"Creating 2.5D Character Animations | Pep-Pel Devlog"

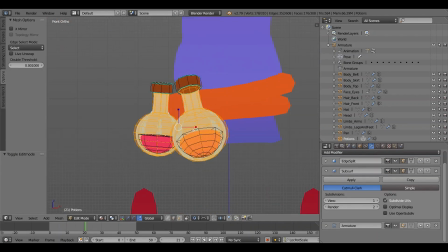[4:09]
The main character of that is a girl. She has blobby hair. That's sort of the idea I was going for with the hair.
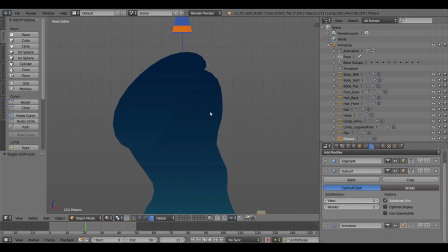[4:14]
It is essentially just like a long hair model, but very stylized so you don't get any of the detailing of the hair.
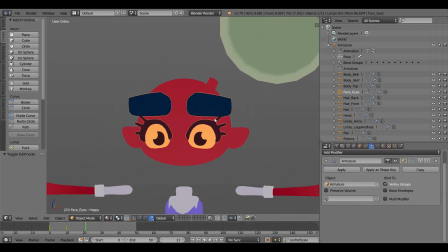[4:22]
On her back, she has a frying pan, which fits into her character design, which I'll get into in a moment.
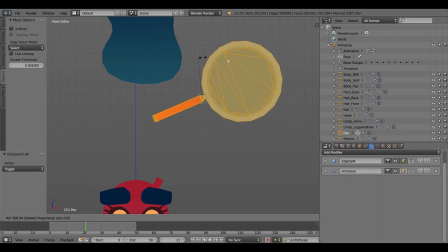[4:29]
On her belt, she has some little potions.
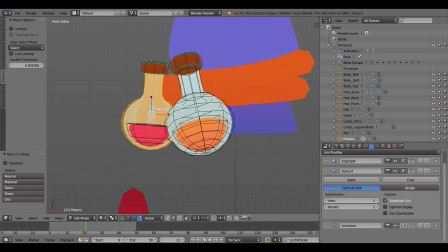[4:31]
These are achieved with back-face culling, so essentially what would be the front of the potion bottle is the back of the potion bottle, so you can see through it,
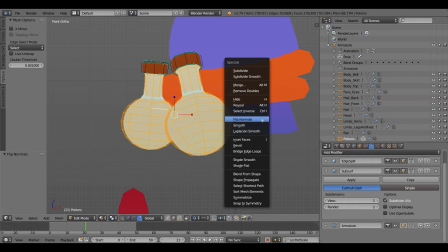[4:39]
and it gives this impression of there being liquid in the potion without me having to use any level of transparency to give the
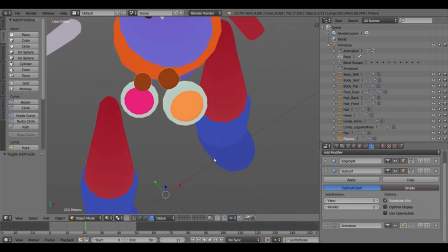[4:47]
actual impression of the potions being made out of a glass bottle. They're just sort of a shader trick, or a modeling trick.
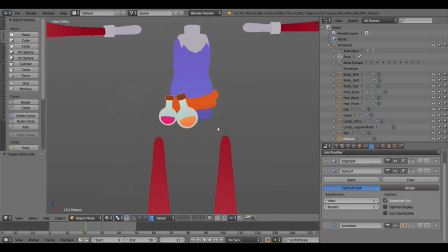[4:56]
Onto the character's head, she has pointy little ears, for she is a lovely elf who I love.
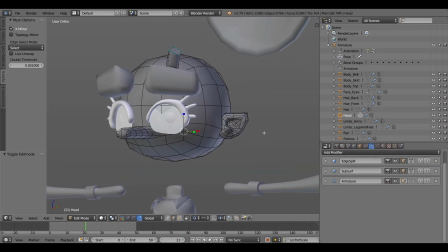[5:01]
She has a big nose, which I just like a lot.
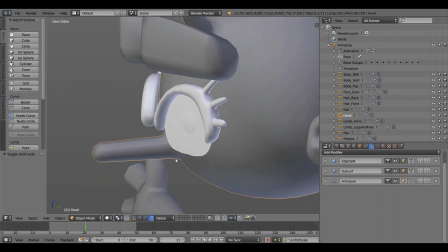[5:09]
Here's a tip for character design. If you give a character a well-formed, large, pointy,
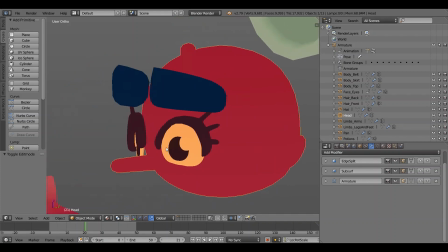[5:17]
or otherwise stylized nose that sticks out from the face, you've got a 10 out of 10 character design right there.
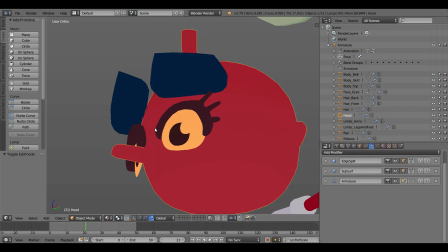[5:24]
It always looks good when you give characters defined noses.
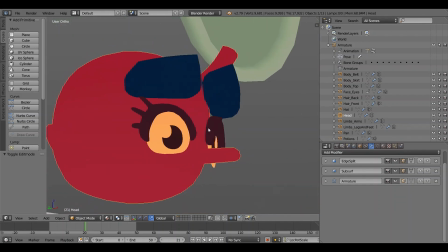[5:29]
This is once again another character design feature that was sort of something to make her more distinguished, the same as her little horn.
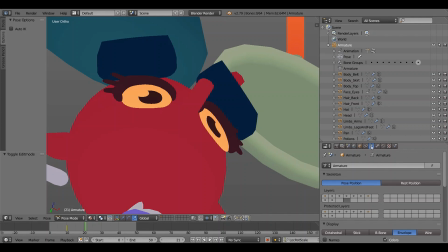[5:38]
It's just so that I think a normal little nose would look a bit too basic and boring,
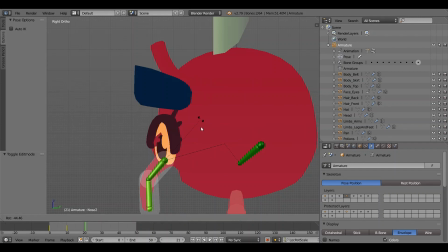[5:44]
and her having this really long pointy thing gives a much more fantasy and silly looking visage to her nose. And also I can animate it bouncing around, mostly so I could animate the nose bouncing around.
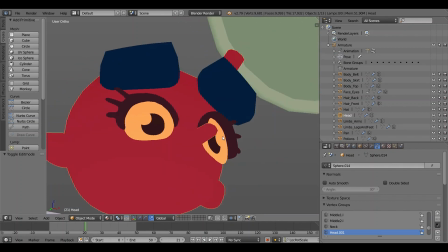[5:58]
She has no mouth, because I really like that book. She has no mouth because I feel like a mouth would be a bit too busy on the face.
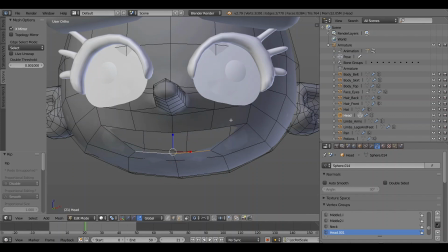[6:06]
She has gigantic eyes, so that sort of evens out the non-existing mouth.
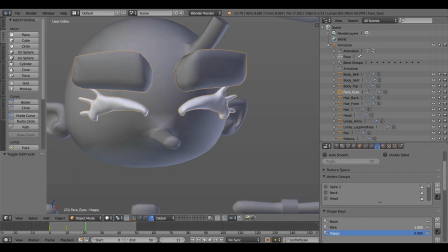[6:12]
She just has blinking emotions, happy emotions, glaring emotions, shocked emotions, and hurt emotions.
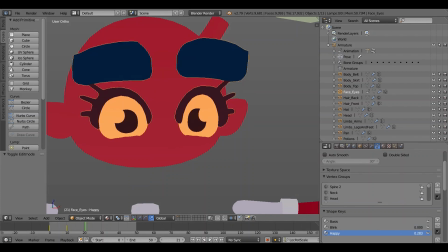[6:20]
These are using my code animated through Unity Space,
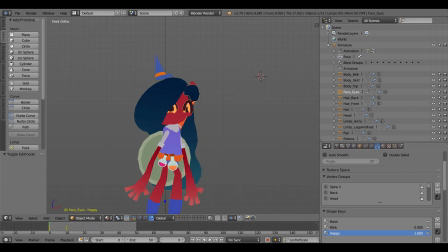[6:25]
so they're not currently animated in any of these animations in current viewing space.
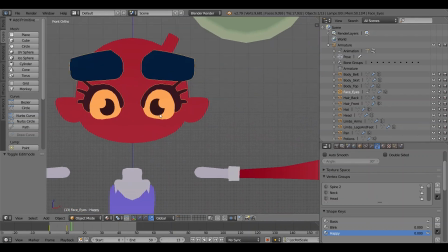[6:35]
Overall, I really like how this character turned out. She has a very, very stylized view to her character.
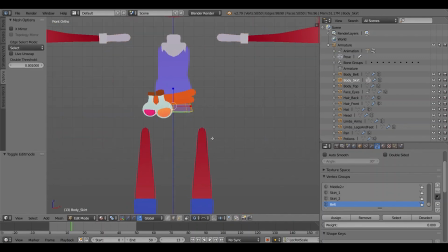[6:41]
As you can tell from any idle poses, her limbs are completely larger than her torso and her head. She looks a little bit gangly and
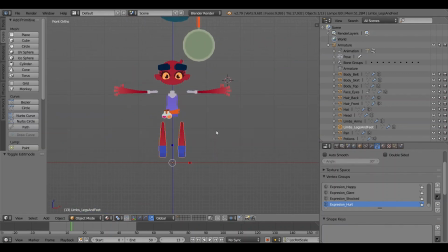[6:52]
lanky, I guess would be the terminology, even though in universe she's probably 2 inches tall. She's just a very stylized character, and the reason I wanted to make a heavily stylized character is because I think heavily stylized characters look better with heavily stylized animations. Let's talk about animations next.
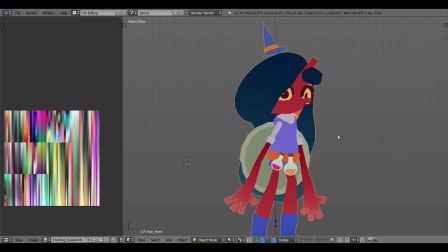[7:14]
Let's talk about the character's color design. I mostly just played about with the colors until I found something that was satisfying. I really like the view of the character having this bright, colorful clothing, but the skin being a bit a darker shade of red.
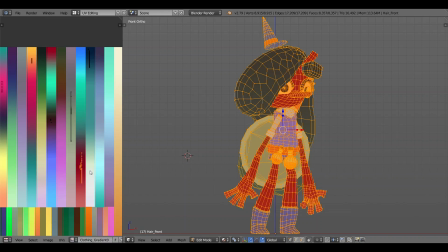[7:29]
This is for the optimal character design of making the hair and skin color dark shades while having the clothing being lighter shades. There's not a whole lot of design nuance to the color scheme.
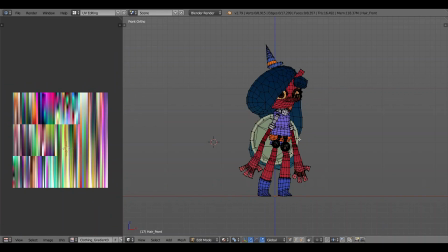[7:43]
I just picked something that I felt would be interesting and fun, and because this game uses a gradient pattern for character texturing,
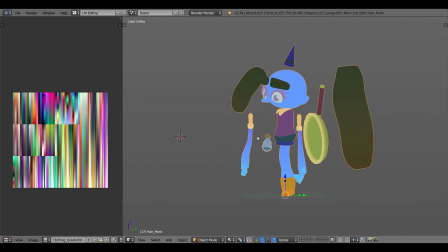[7:51]
as in I can just pick and choose when I need something to change colors,
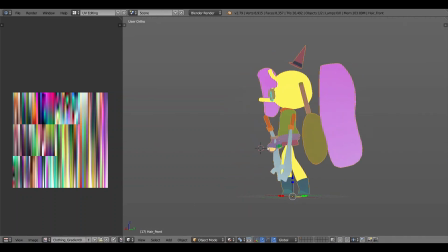[7:55]
I can easily change this in the future if I don't like her little color scheme, but I like it as it currently is.
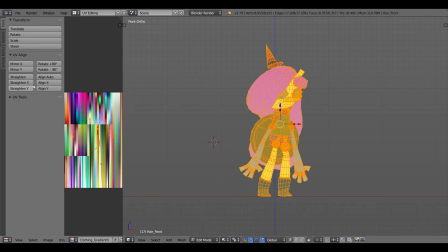[8:02]
The red against the blue stands out in any setting. If you're in a fiery area, the blue will stand out.
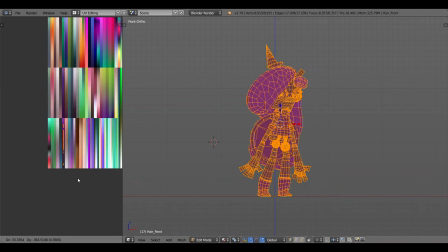[8:08]
If you're in underwater areas, the red will stand out.
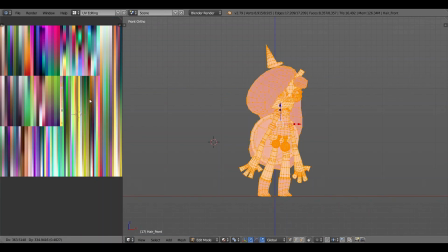[8:12]
And then she has an orange as an accent mark on the hat and belt and handle of her frying pan.
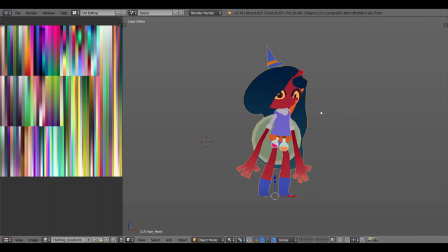[8:18]
So, I don't have anything else to say about this.
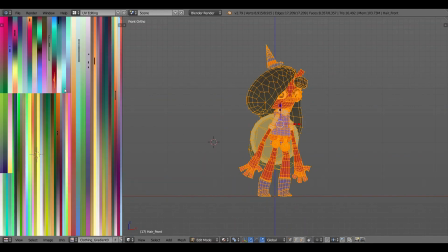[8:23]
I just think the colours look okay.
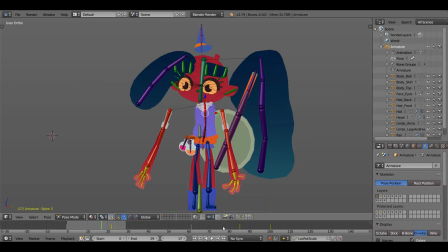[8:29]
Next is the rigging of the character. This is an incredibly specific way to accommodate for the animations I have been making or been wanting to make for the character.
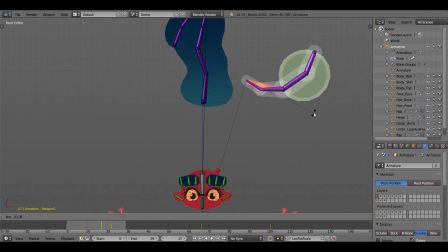[8:38]
What this is I want the character to be viewed from a non-perspective based 2D view,
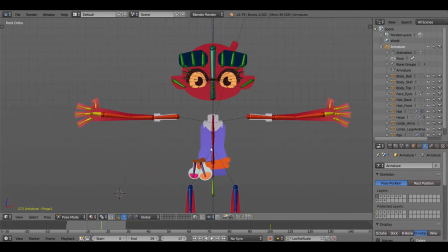[8:44]
so the character doesn't have to look fine from a three-dimensional view. You can tell this when the character is moving.
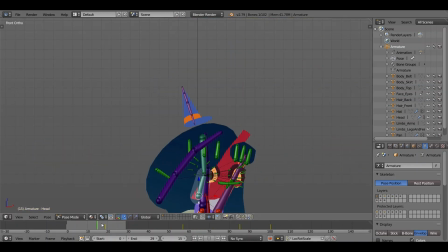[8:49]
If I tilt the camera, they look very silly because the bones and body parts are just moving in three-dimensional space, so the view of all the animations only look good from one angle because the view of the animations are only going to be viewed from one angle.
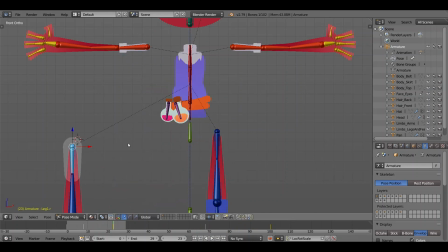[9:04]
So it's completely fine, don't worry about it too much. Because of this, a lot of the bones and body parts are detached or not attached to their current respective bone, so the arms can be completely detached from the body. This is for when you're tilting.
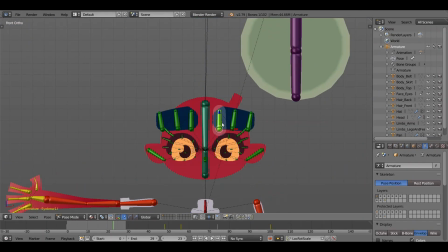[9:21]
I just move the arms where they would organically probably be positioned.
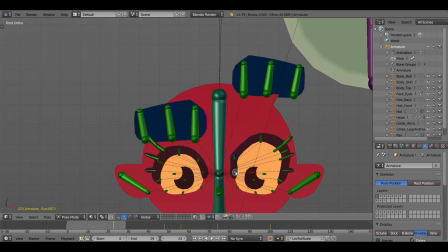[9:27]
The body parts, like the hands, can be stretched away from the arms, so while they cannot be detached,
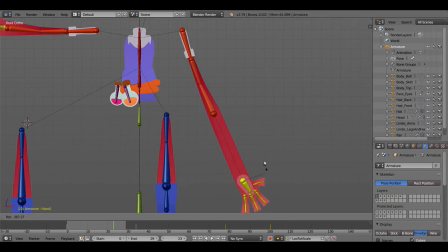[9:33]
they can be stretched and make the arm look longer or shorter than it needs to be. In certain animations, the head is detachable, the hair is layered, so I can just place it and animate it however I want.
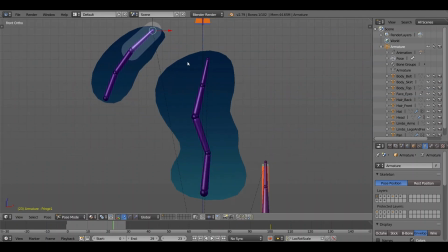[9:45]
The hat is not even attached to the head, it just bounces on top of the character's head. The same with the frying pan, it's just
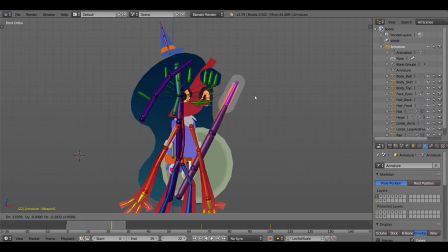[9:54]
laying somewhere between the back and the end hair layer. And the legs are also detachable.
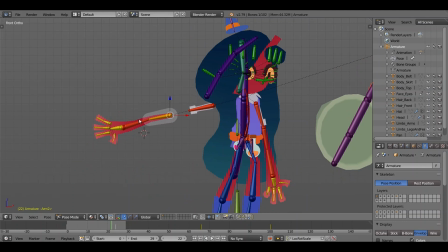[10:01]
These just make it so I can make more stylized animations.
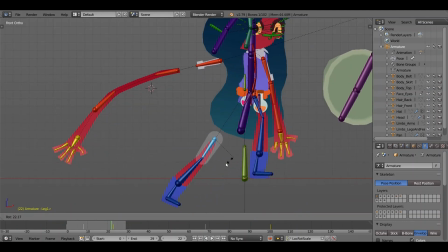[10:04]
I can just move the limbs wherever they need to be without there being any issue of the body parts deforming in any way.
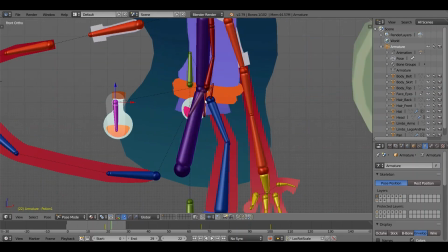[10:11]
This is also where the character is wearing a skirt, because I need to hide the fact that the legs are just floating in space.
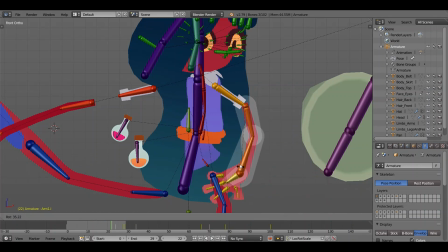[10:21]
There are some bones that are attachable, like the nose and ears, just because these don't need to be pulled off the face at any point.
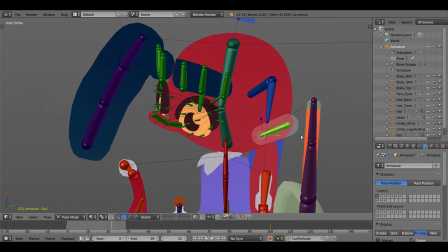[10:29]
And this overall makes animation somewhere between very easy and very hard.
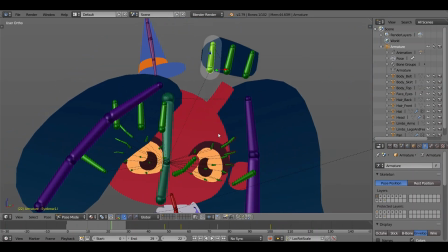[10:34]
It makes it easy because I can very easily pose things and have the character move in specific ways,
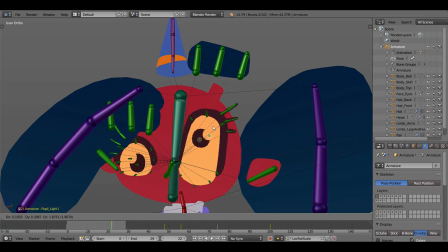[10:40]
but very hard because I can't have the character mirror any animations, and I have to position things just to make sure there isn't any clipping,
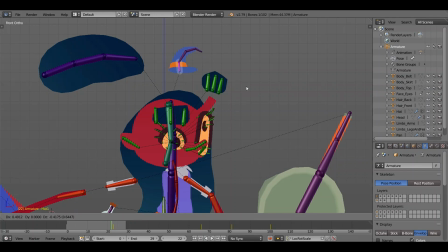[10:48]
because clipping can happen incredibly easy with this system because all the body parts are detached and floating in space,
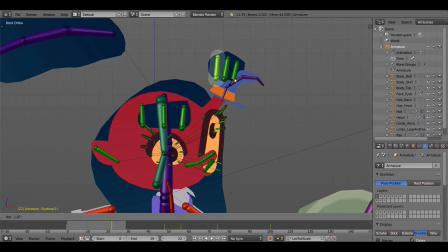[10:57]
and I can have the hair or arms just clip into the body because I've just moved them incorrectly. So if I'm being careful, this is a better system than regular animation or regular rigging setups,
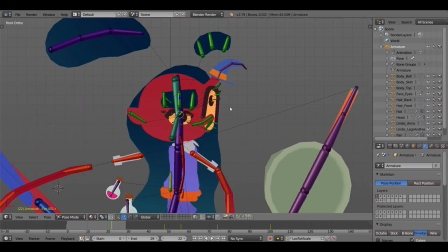[11:10]
but if I'm not being careful and I'm being really lazy, I can really muck up the process.
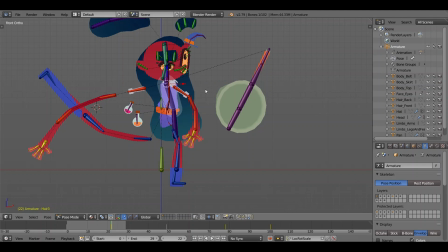[11:16]
Let's hope I don't do that at any points.
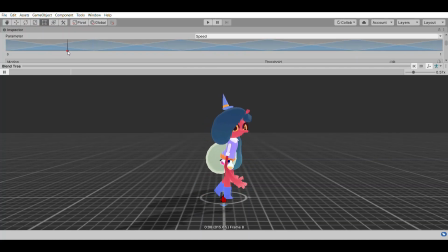[11:23]
At this point, you may be wondering why I picked a 3D model instead of a 2D sprite animations for working in a two-dimensional game, and I had originally attempted to make this a two-dimensional sprite,
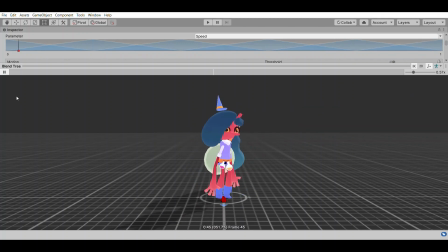[11:38]
as in rendering this 3D model in a sprite system and then drawing over the images so they looked more two-dimensional, or just rendering them out in a way that looked two-dimensional. However, there was issues with any of these systems, the first being that the player has to,
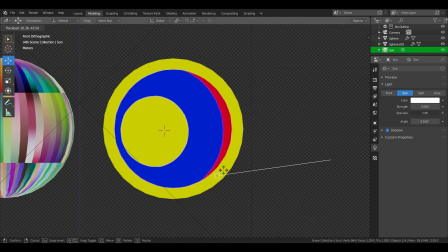[11:57]
mostly for my needs of this game system, to work in a 3D model, so I can add things like
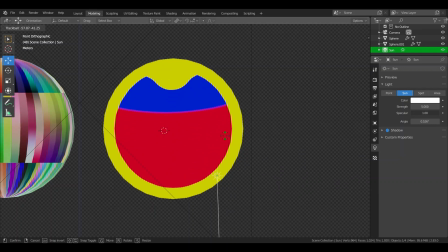[12:05]
physics-controlled hair on the back of her head, which would be controlled by the physics in future updates, or things like blending between animations, which is harder to achieve in two-dimensionals.
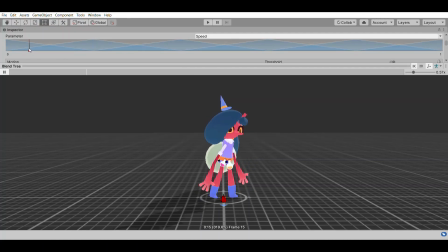[12:16]
You can if you use a two-dimensional rig, but I'll get onto why I didn't use those. And I'm also just more comfortable and used to using a three-dimensional rig.